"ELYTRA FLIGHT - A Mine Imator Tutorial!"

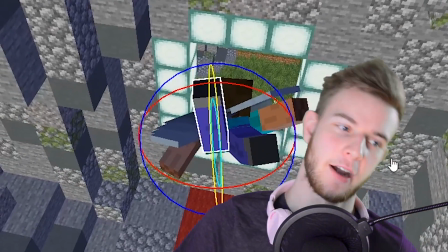Because he kind of spirals out of control a little bit,
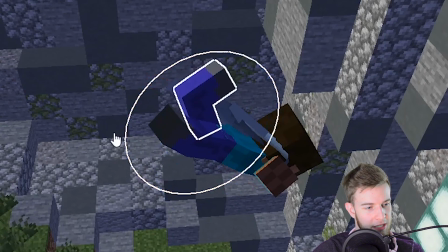I kind of want to make him bend this leg upwards as like, oh no, I'm tripping over, and just try to catch himself.
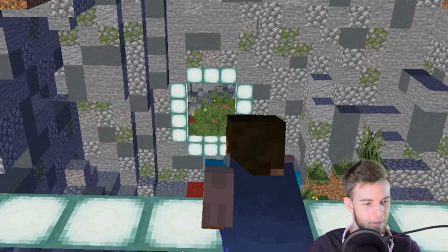He's just gonna kick back and fix it. Frick yes.
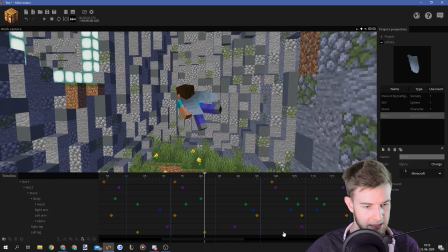It feels so good when you do something like this. And as he goes back up, the leg can also go back up. He just put it down because he wasn't fast enough to be rotated forward. So he just kind of almost put himself back on his feet.
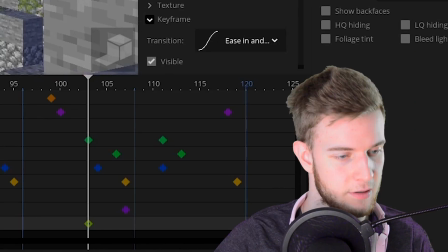But now when he gets the speed back, he can do more crazy stunts. I'll see what it looks like afterwards.
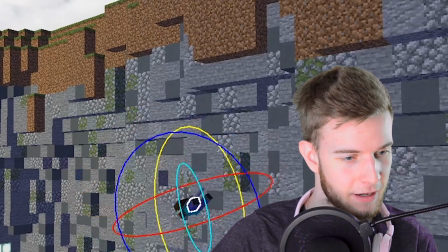I messed up. We all know that. Try to clean up as much as possible. I'm not perfect.
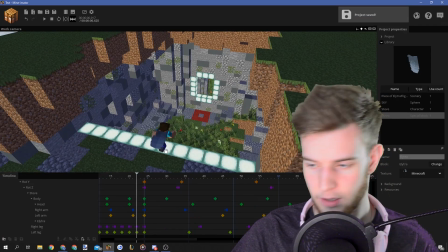Nobody is. And I think that is it. First of all, let's try to go through the whole thing. Just like the whole entire flight.
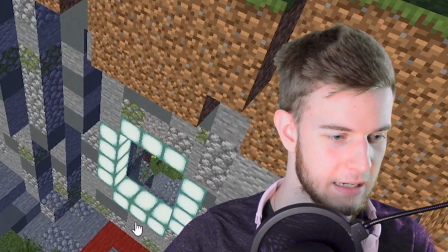I messed up.
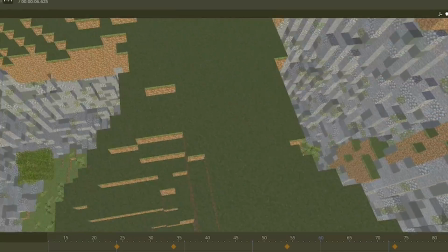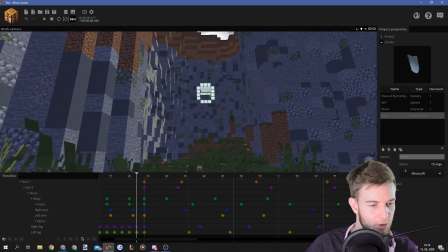Feels okay. I wanted to see it from this angle because I want to see what he does here. What it looks like. Yeah, I guess. It kind of feels off. But it's not that bad. It's not as bad as I thought it was gonna be.
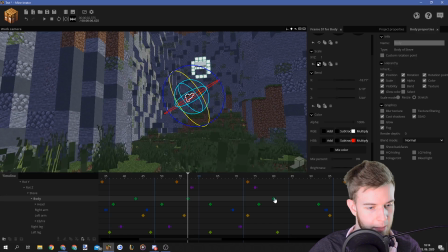When he does this, maybe the body, where's the body? Could be tilted down, and maybe then this direction, and maybe then back here.
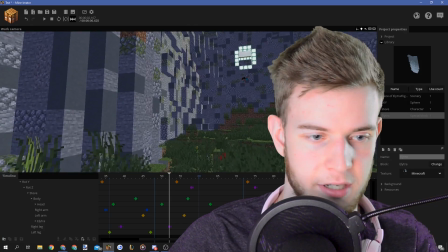Just so it adds a little wobble. Maybe that's gonna fix it. Or I've just ruined everything. It looks like he's out of control a little bit.
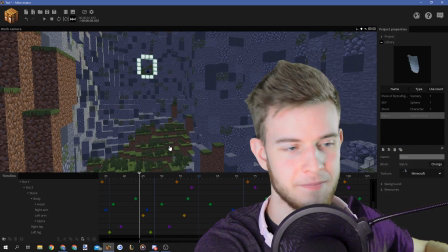I'm just gonna leave it like this. Okay, all I gotta do now is add a camera, export it, and put it as a preview in the beginning of the video, and that's pretty much it. Also, I gotta edit the whole thing. Thank you for watching, I hope you enjoyed. I hope you learned stuff, mostly. Animation is not a thing you memorize how to do. Animation involves a lot of thought process. It's replicating physics, almost. But yeah, I mean, the Pirate Collab is coming up in about 10... The Pirate Collab is coming up in about 30 days. Wait, no, what? The Pirate Collab is coming up in 15 days as of recording this. Maybe one of you guys is gonna include something like this. And I doubt because there's not much time, but hey, you know, I tried. Again, thanks for watching. If you like the video, show your support by dropping the like and hit the bell for more content because I do not have an upload schedule. It helps to get notified. Also, if you wanna get your No Homo t-shirt, link is in the description. They are comfy as hell and it says No Homo. Who doesn't want one? Now that's it. See you next time. Stay sharp.